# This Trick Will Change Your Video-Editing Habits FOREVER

And now, get ready to have your mind blown, folks. Movavi's got a deal that's too good to pass up, an 80% discount on all the apps, and an amazing Movavi Unlimited plan. That's right, you heard me, 80% off, so don't wait, hit the link, and get yourself the ultimate video editing and production experience at a price you won't believe. Trust me, this is one offer you don't want to miss. Now, let's get back to talking about editing techniques that can make your videos more interesting and professional.
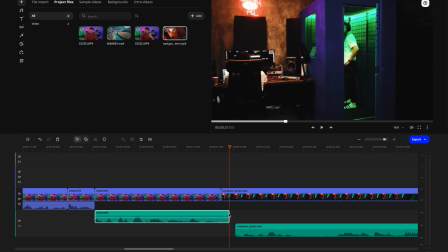[4:37]
Next up are the L-Cut and J-Cut. They work by playing the audio from one clip a little before or after the video from the next clip shows up. This creates a smoother flow than a straight cut. Kind of like those fancy dissolves you see in movies.
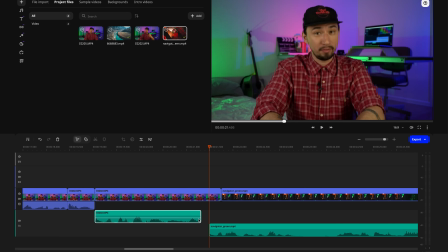[4:52]
A J-Cut is when the audio from the next clip starts playing while the video from the previous clip is still playing. This can build suspense, soften a harsh cut, or emphasize a sound from the previous scene. An L cut is the opposite of a J cut. The video from the next clip starts playing before the audio from the previous clip ends. This is great for maintaining a continuous mood or sound bed, or even highlighting a specific sound at the beginning of the new scene.
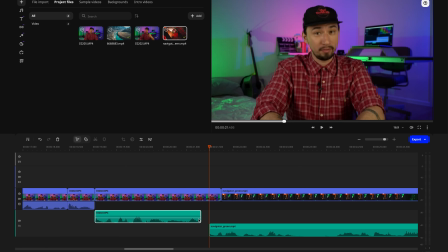[5:18]
The difference between these two is actually pretty easy to see when you're editing. On the timeline, the cuts look like the letters J and L, hence the names. Next up is one of my favorite tricks, the match cut. This is where you edit two completely different shots together based on something similar in both scenes.
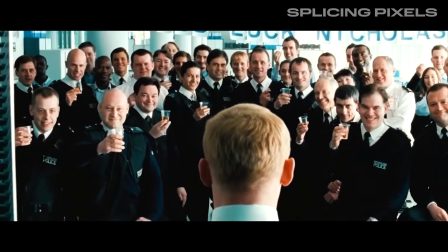[5:35]
It could be the composition, specific movement, or even a visual element. Basically, you cut from one clip to another right when something matches up perfectly. This creates a cool connection between the scenes and can even move this story along quickly without confusing viewers. Imagine a close-up of a spinning pizza dough, then cut into a shot of a vinyl record spinning.
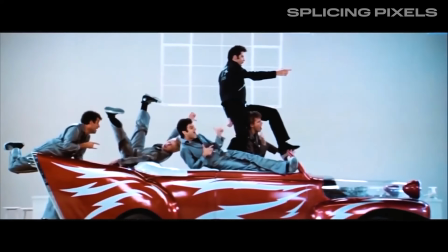[5:56]
This circular motion is the connecting force.
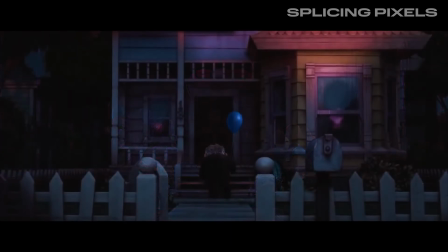[5:59]
Match cuts are awesome for adding visual spectacle, directing where the viewer looks, and emphasizing key moments in your story. So next time you're filming, keep an eye out for potential match cuts opportunities. A little planning goes a long way in making your videos look professional. Last but not least, let's talk about cut on action. A super simple but powerful editing trick you're gonna have in your toolbox.
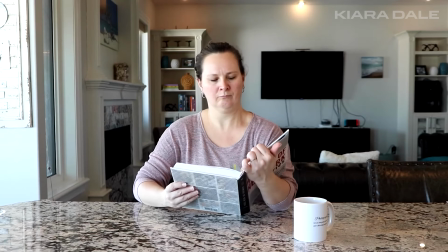[6:22]
It's basically cutting from one shot to another, right in the middle of some kind of movement.
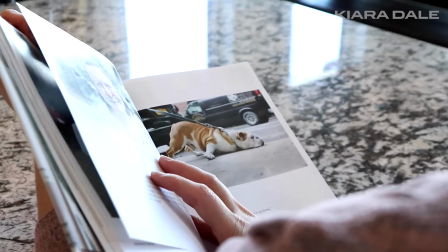[6:27]
Cut on action is used to soften the transition between two clips,
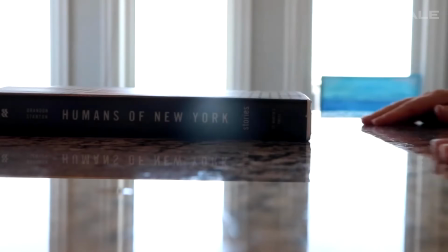[6:31]
make it smoother and more natural for the viewer, and at the same time keep them engaged in what is happening. This technique is a lifesaver for videos with lots of motion like sports highlights,
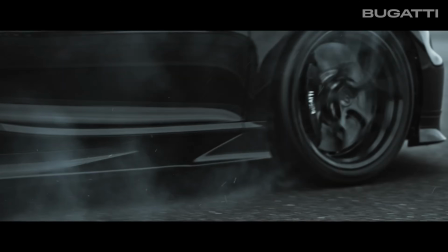[6:42]
car chases in your latest homemade action movie, or travel vlogs where you are constantly on the move. It helps maintain the energy and flow of the action, whether it's someone throwing a frisbee to their dog,
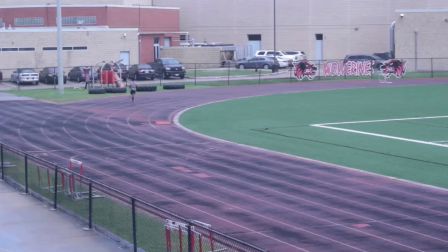[6:54]
walking from one room to another, or doing a spin while dancing. Cotton action can also be used to change perspectives or reveal hidden details.
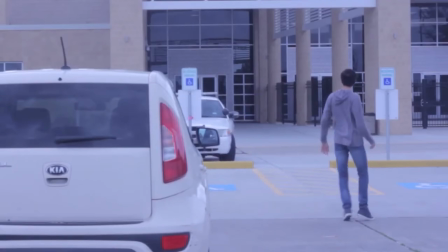[7:03]
In movies, this technique is all over fight scenes and car chases. But it's not just for Hollywood blockbusters. You can use it in your everyday vlogs too. A well-placed cotton action can add a touch of epicness or maybe even humor to your video.
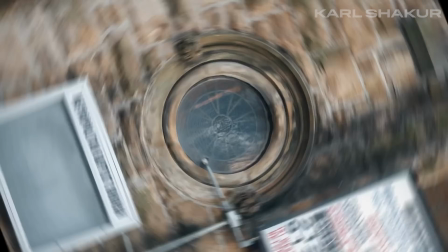[7:17]
You see, even the basic straight cut can be used to create a bunch of cool editing tricks. Learning just a few of these, ideally all of them, will totally make your videos more professional, fluent, and interesting, making all the key moments stand out.
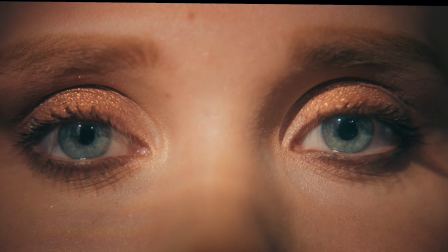[7:31]
I'm telling you, this will keep your viewers hooked from beginning till the end. That's all for today, folks. Happy editing, and see you in the next one.